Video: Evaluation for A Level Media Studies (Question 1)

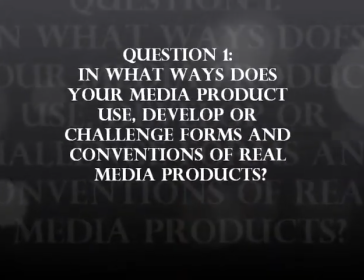Question 1. In what ways does your media product use, develop or challenge forms and conventions of real media products?
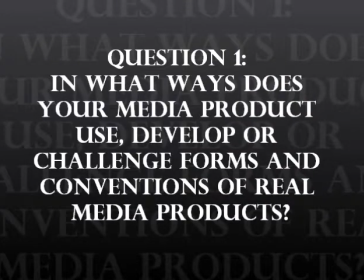From the beginning of my main task, it is clear that I am challenging the conventions of a horror teaser trailer.
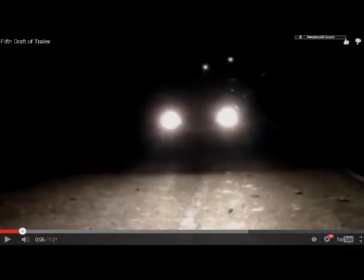I've started my trailer with a long shot of a car. Then I chose to have the car coming towards me to symbolise the start of the mother's journey after her daughter falls ill.
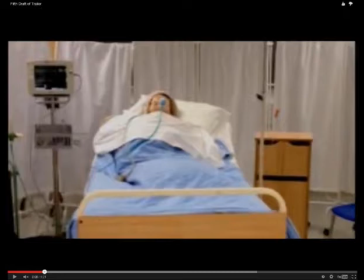It also supports the narrative as the video ends with the daughter opening her eyes, which represents a demonic awakening and looking for revenge.
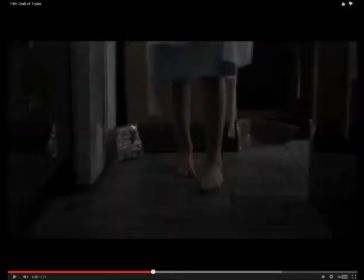The use of dark, artificial and ambient lighting connotes the dark mood of the daughter looking for revenge.
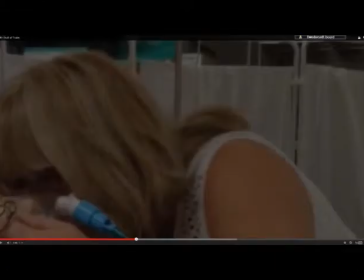Visually, the scene shows the mother upset, kissing her dead daughter and intending to plant a false lead of the mother being the killer. This approach is often used in the horror genre to develop a false lead and add an element of suspense and surprise later on in horror films. A subtle change into dark colours enforces the idea that the luck of the characters is regressing, such as the threat approaching.
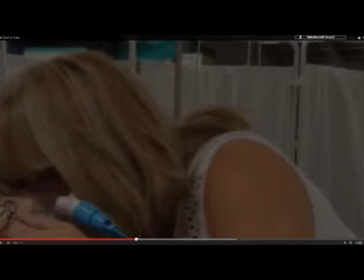The transformation of lighting with dim and bright lit shots is an example of how my product develops and challenges forms of real media products.
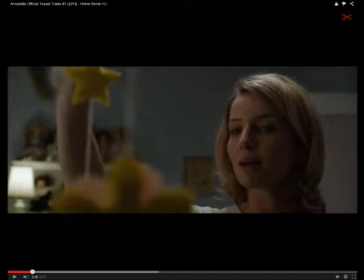In my research of real media products, I found that Warner Bros.' Annabelle is filmed in colour.
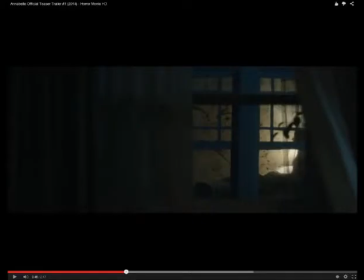In contrast to mine, it features a greater difference in colour throughout. I came across some trailers where the colour usage changes partway through, but to a subtle degree.
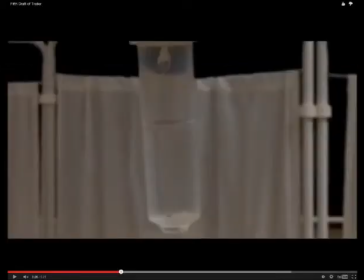Mine uses a contrast of light and dark to establish a passing of time.
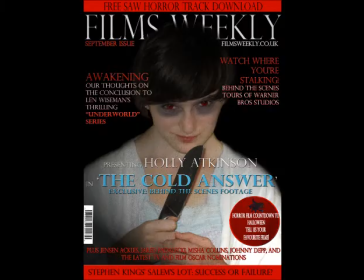The use of light and dark backgrounds in my trailer is carried through into the ancillary tasks, where you have a spotlight creating a light and dark mood on the cover. Using this method in my video benefited my decisions for my auxiliary tasks.
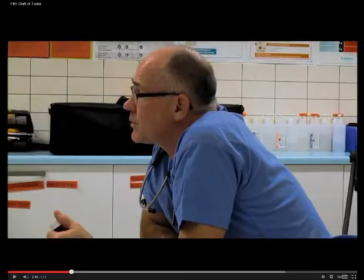Likewise, I've constructed my trailer with a mixed gender perspective, as we see a male doctor in my trailer to represent the committee's decision.
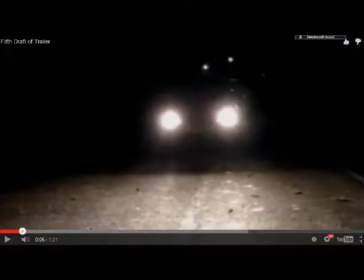I chose to do this because it gives my trailer a narrative for audiences to follow. This is another way that my product uses and develops forms of real media products. I've created my trailer, however, in a way to regress in the horrific journey.
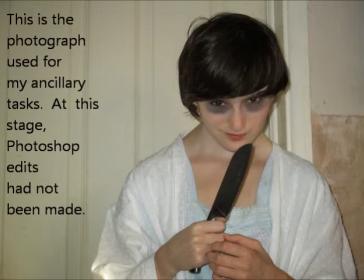The main character is shown in the same clothes as the narrative happens in a short space of time, and spirits appear in the clothes they die in.
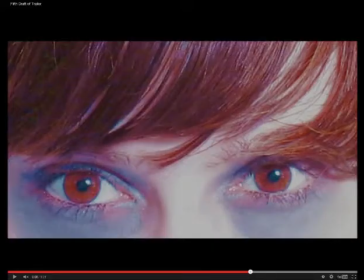The way that my product challenges the conventions in what the audience would see is a change of camera shots such as medium and extreme close-ups to show action,
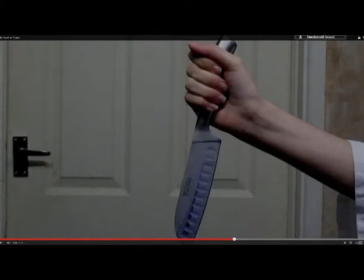and using props such as knives follows the conventions of horror by focusing on the murder weapon, which is clearly seen and heard in the video. I feel my product has followed most established media conventions, however my ability to challenge these has been limited by my stage of learning.